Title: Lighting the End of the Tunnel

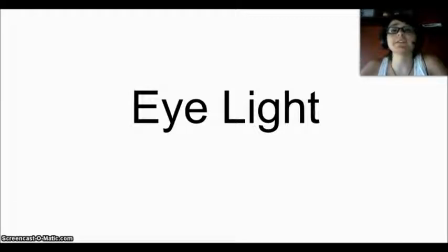(4:02)
This is extremely significant because there is this one small light that's in their eye, and just taking that away can change complete meaning of what's going on. And you can do that on purpose, and it is an interesting way to sort of convey that.
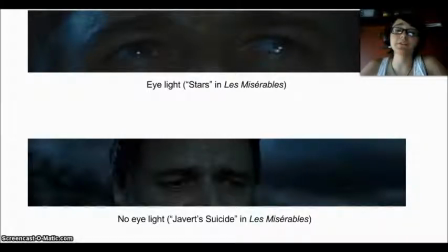(4:15)
So we're going to be sticking with the example of Javert from the musical Les Mis, and you can see this first one is a picture of the eye light. You can sort of see it right here, the white that's in his eyes. And that's from the song Stars in Les Mis, which is much earlier on in the musical,
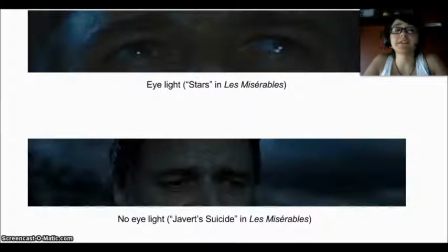(4:31)
and this is when his character is still in that set way of life and he's still confident in himself. And then you can see the second picture where there's no eye light in his eyes. You can't really see a shine there at all, and that's again during Javert's Suicide, his final number.
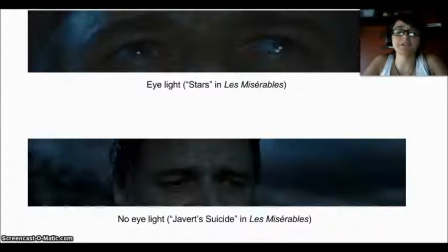(4:47)
And what they do in that song, which is interesting in Javert's Suicide, is they sort of play with the eye light, where the actor's eyes are moving up and down, so you sort of get the eye light at some points and don't get it at other points. which sort of is a way
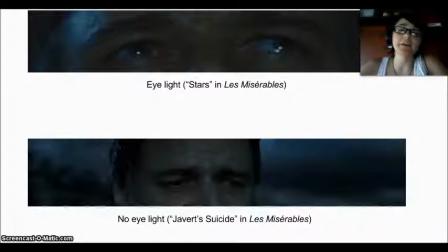(5:02)
to play with the actual confusion that's going on inside the character's head. Because sometimes you see the light that's in their eyes and sometimes you don't. So sometimes he feels right and sometimes he doesn't. And you get that through that manipulation of the light.
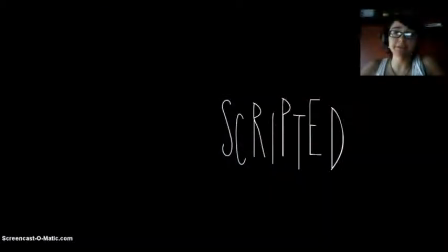(5:16)
So that's the video for today. Like I told you, it's pretty simple. I'm going to put some links down in the description below. One to a further discussion about lighting in a more practical way and in a more symbolic sort of way. And the other is going to be of the
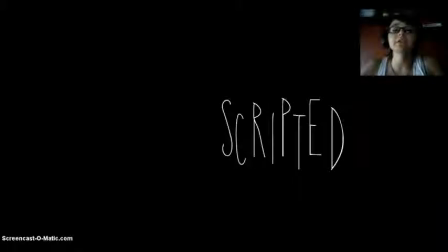(5:33)
song Javert Suicide that we looked at in this video, so that you can sort of look at it and you can sort of make your own conclusions. So be sure to watch next Monday's video, which is going to be talking about camera movements, and it's going to be a little longer than this one. Leave comments below and maybe click the subscribe button. Thanks for watching.